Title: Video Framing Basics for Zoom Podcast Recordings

So I haven't currently eaten because I'm do intermittent fasting, but when I do eat, it's going to be wonderful. Cause I'm always like leaping towards the finish line of my fasting when that happens.
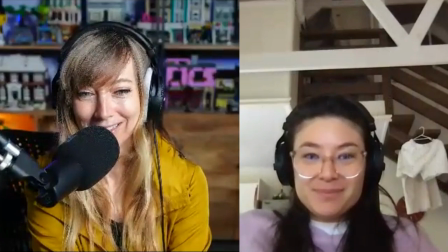(4:20)
So this is a common framing down here where it's like all ahead and then nothing else.
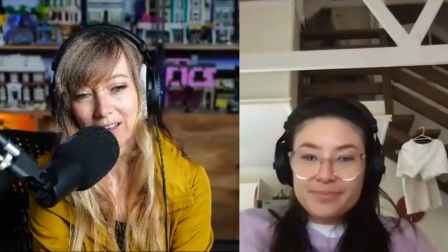(4:26)
And then what are we supposed to do with that? When you look at that frame, how do you make that better?
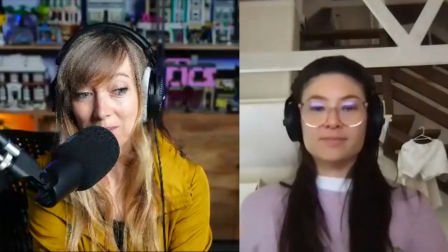(4:32)
The answer is you can't make it better if they don't move.
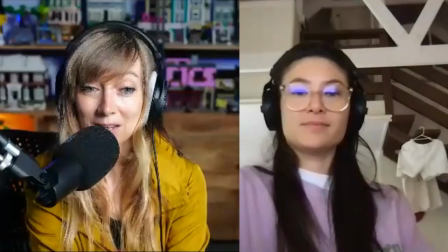(4:35)
But this, when she moves to this location, she's in the middle, she's angling it down a little bit.
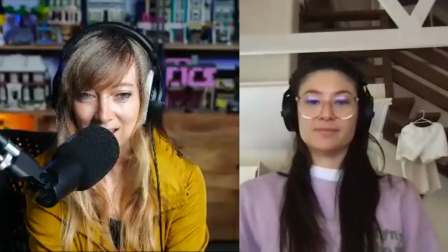(4:43)
And that's great for a guest episode where you're not going to ask them to get lights.
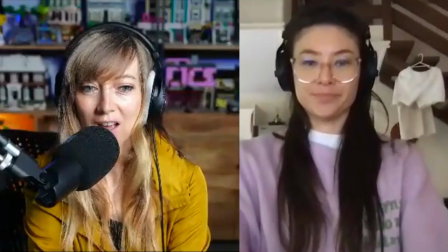(4:50)
You're not going to ask them to get microphones. You're just going to deal with what they have. Yep.
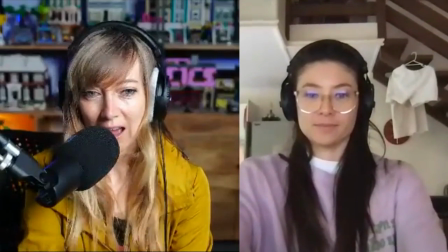(4:55)
So making a few adjustments there you can see now she's not angled down like coming up from the chin and so just those little adjustments
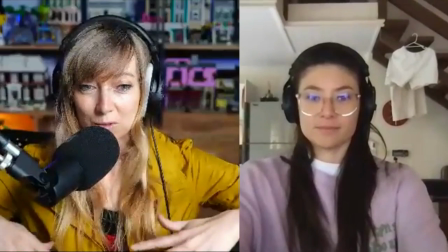(5:03)
even to that frame you could probably ask them to put up put the laptop up on a few books are you just holding it there yeah I'm just
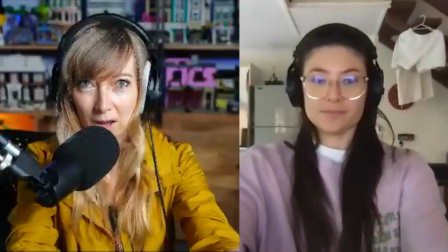(5:11)
holding it yeah so even if she had it up on like a couple of books so that it was just higher that
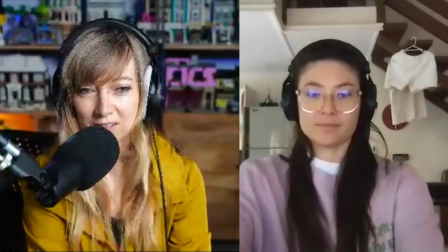(5:16)
frame is way better and now put it back on the table see
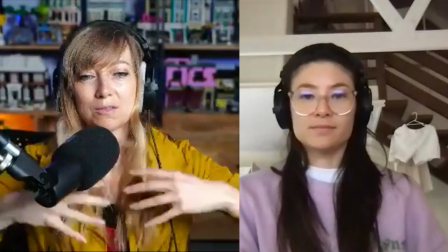(5:24)
so that is getting like a lot of bottom chin and then when you crop that in
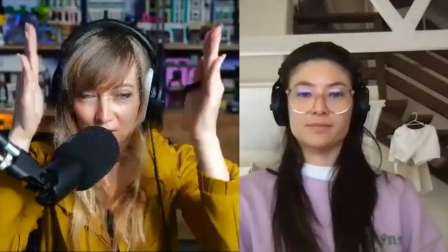(5:30)
then it goes even closer in just on that and then bring it back up again
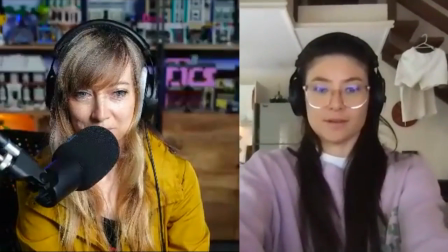(5:38)
yeah way better cool anything you'd add there emily
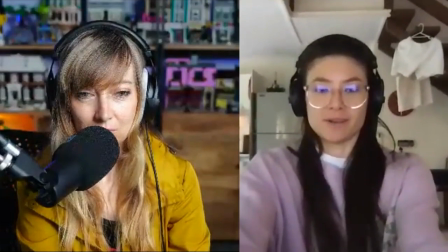(5:43)
i guess just like as much space around their face and head the better because we have to stretch it up the snippets yeah otherwise you get like a bunch of face and there's nothing else yeah cool all right thanks for joining me on my tutorial about what not to do okay bye bye